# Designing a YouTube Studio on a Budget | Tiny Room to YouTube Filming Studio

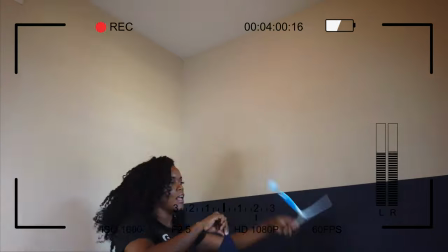I thought about how difficult it might be to paint the room and then change it back to the original color since we were renters and then secondly when I tried to find
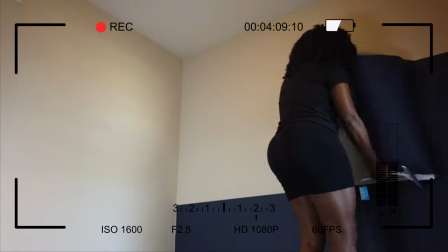a color that matched my brand colors it was really difficult to translate the hex color codes that are from my brand
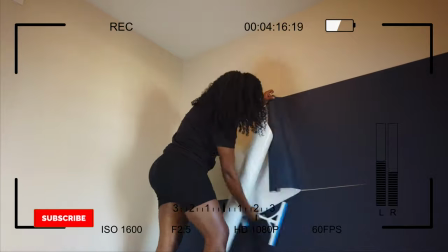into paint color codes and I couldn't also find something that was in stock from one of the major
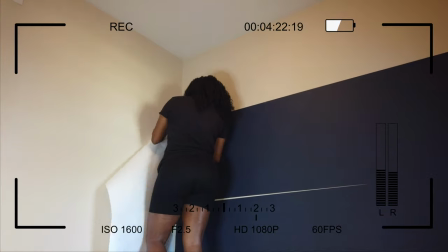paint companies that was really similar to my brand colors so I just decided to go a different route so as you can see there's a gap
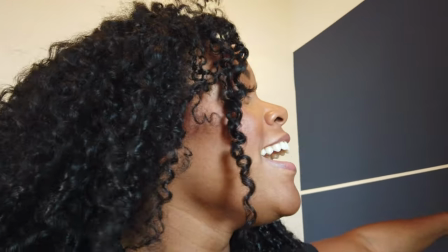I'm gonna take the
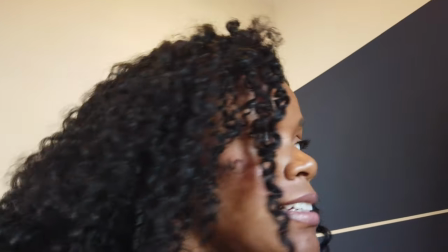remaining paper and try to patchwork it I don't know we'll see how I
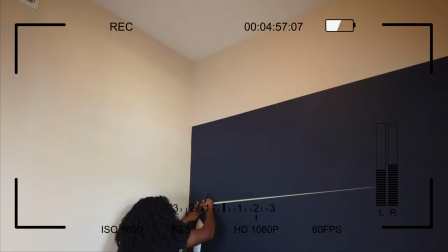chose this color because I watched a video about the best colors to use to show your skin color the best on video and so they talked about using blues and oranges to give off that natural appearance to your
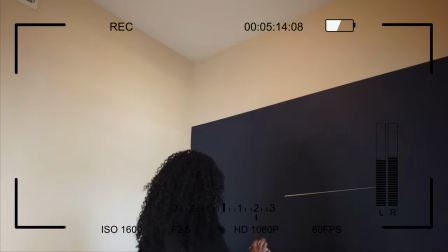skin color so I decided to go with this navy blue wallpaper because it
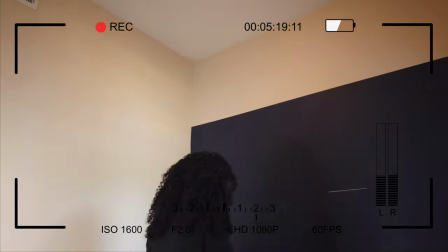matched my brand color and because according to the color theory in the video that I watched it will work really well every youtuber knows that an essential part of any video that you produce is lighting lighting. So naturally that's the next thing I consider. So I watched a few YouTube videos on what is the best lighting for filming studios and I found this really great resource which I'll link down in the description box below that talked about the three types of lights that you need. So I ran with that idea and in the video the guy talked about how you need a spotlight that will light the back of you, that will allow you to be separated from your background and add some dimension to your videos, and then how you need a key light that will light the front of you and give you a full picture when you're recording and then you also want some interest lights like this one that will give some visual interest to your entire video and so that's exactly what i did the
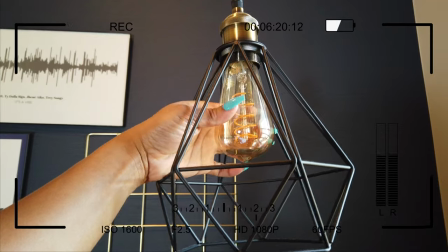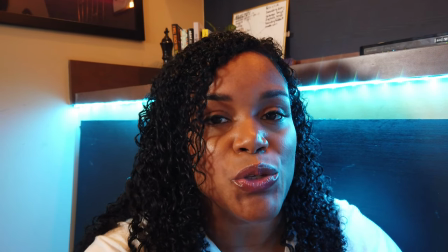next lighting element that i added into my filming room was
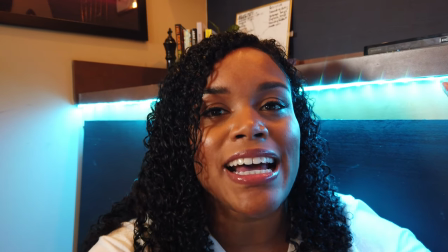this led strip light what it does is it allows you to have some
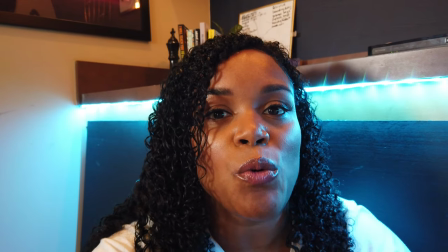depth of field again because you don't want to blend into your background
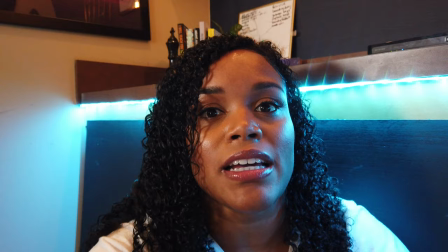and what this does is it makes me look a little bit more 3d which I am
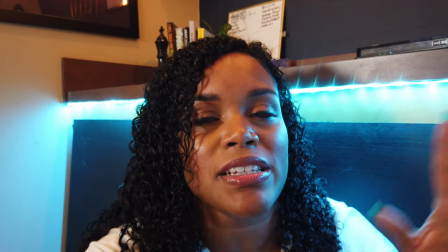because I'm a real-life person so you want to have something that's going to help to separate you from your background and what I did was to choose one of
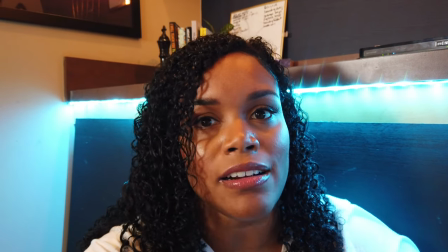the accent colors from my brand to have this color illuminate in so I can actually switch up the colors if I ever want
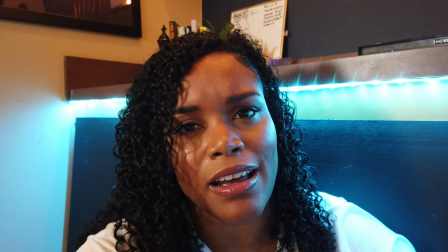to but I choose to stay with this color maybe one day I'll switch it up but this adds
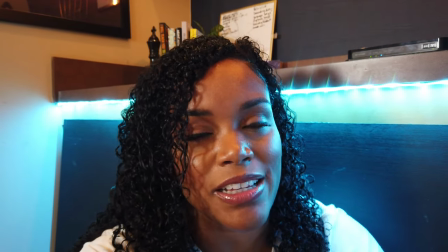a little visual interest to the videos as well after
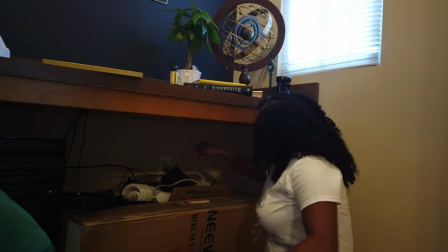figuring out the lighting i needed to decide what i was going to do about this window right here so you actually can't see that it's a window but there is a window and the issue with windows is typically great for getting natural light for your videos if you're starting up on a budget but what happens with natural lighting is that the lighting changes often while you are recording. And so I wanted to minimize any changes in light in my videos. One, because it gets a little frustrating to have to chase the natural light and do things around that. But secondly, it would help me with color correcting my videos. I could easily set a color correcting preset in Final Cut Pro and then always use it if my And lighting remained the same in every single video. So I decided to block out this window with a blackout curtain.
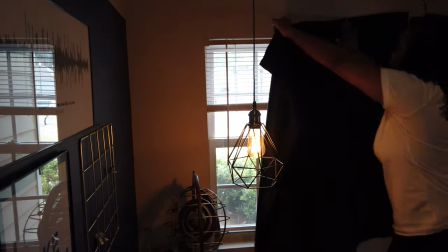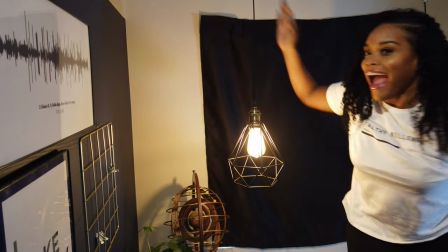Earlier I talked about depth of field and how you can achieve that with your lighting. You can also achieve that with your camera. But a third way that you can achieve depth of field is through the placement of objects in your filming studio. So I tried to think about how I can add a layered, deep feeling to the room that I'm recording in. So what I decided to do was play with the placement of pictures and bookshelves.
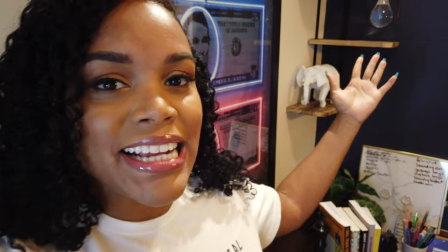And so as you can see, this bookshelf here, it actually gives some depth because it's going in different angles.
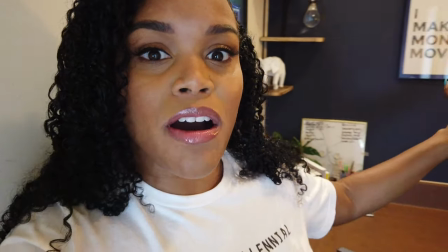It's coming off the wall. And then I have things along the back wall. But then I also have things along this side wall as well. So you have different depths. and just even the placement of the light for example that is a little
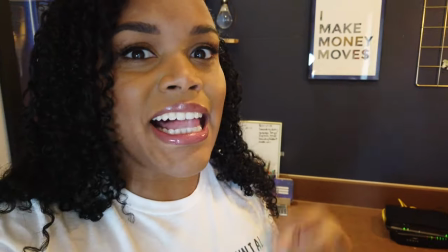bit further out from the wall and it just adds a little bit more character to the filming studio.
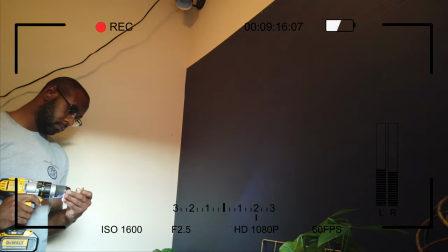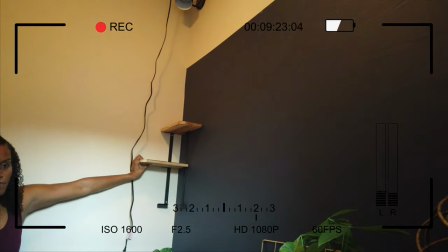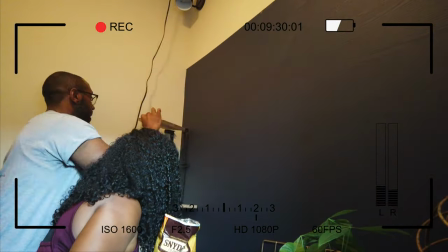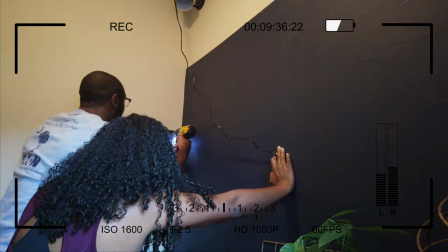After I had the walls, the background color, the lighting and all of those things established in my filming room I decided that I wanted to focus on styling the room and so this took a little bit of time in some months, honestly, to get done. But two of the key elements that I use with styling is one, try to use as many things as I possibly already have. And then two, bring in things that represent my brand. And so my YouTube channel is called The Wealth Vibe and I create videos to help people eliminate debt, grow their income and build wealth. So I wanted to have things in the videos that would convey exactly what I talk about in my videos and so I purposely chose a lot of things either I use them in my videos like for example these pens I use in my budgeting videos and then other things like these books that I tend to recommend I have on the desk as well and you know just other key things that brought in that styling element.
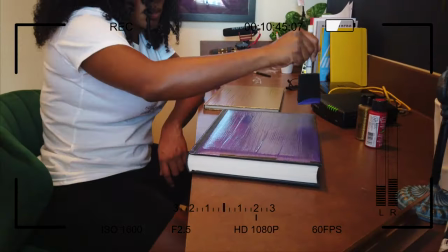I
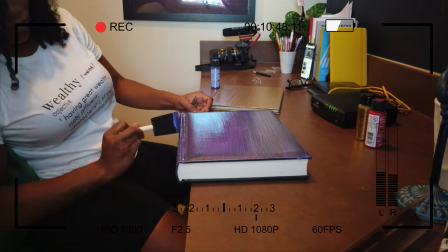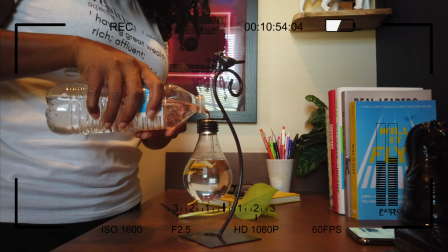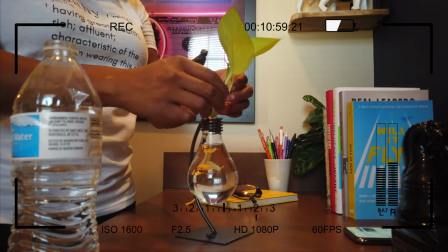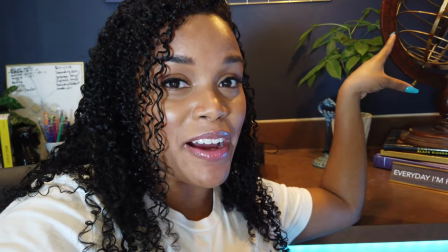also wanted some greenery so I decided to put this money tree in the background of my videos and it adds just a little element of liveliness
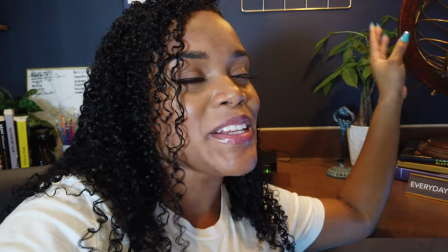in this room as well but it is something that I have to maintain so I have to put ice cubes in it every single week to avoid
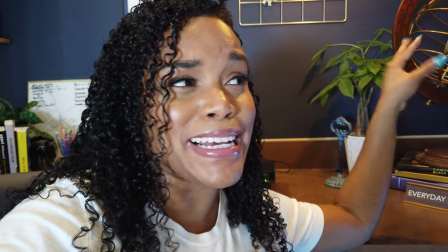it dying in my videos because that would not be cool.
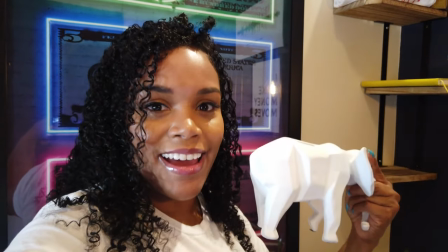I also found decorative pieces like this coin bank here aka a piggy bank but it's not really a piggy because it's an elephant but these are
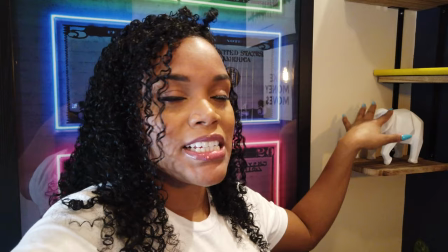things that I use for my personal finance regularly but they actually speak to elements related to the videos that I produce.
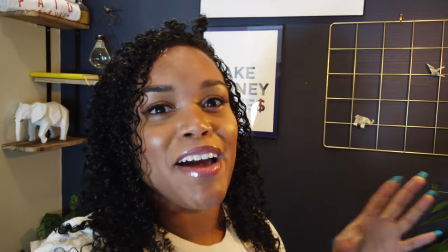Similar to these origami little sculptures they're so small but I found them on Etsy and I really like them so I was like you know what let me buy them.
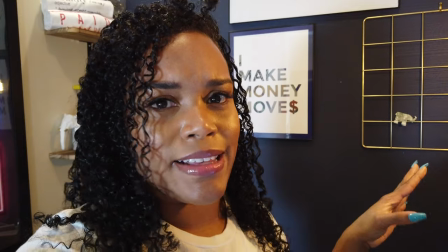They are related to my my channel content and they are really cute.
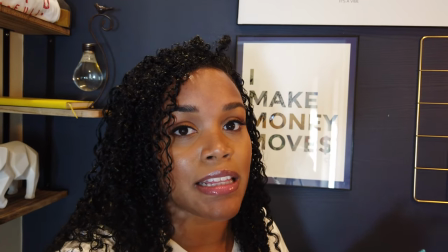I also put in art prints that are similar to the content that I discussed on my channel so these are things that I actually created on my own.
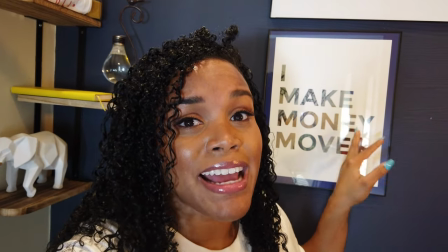So I created this print on Canva and I just went to FedEx and had them print this out.
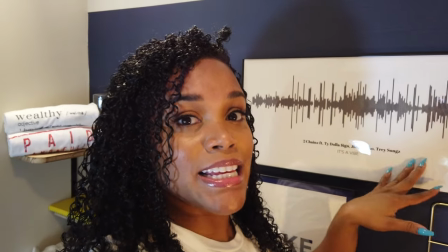I also created other art prints like this one that aren't so avert.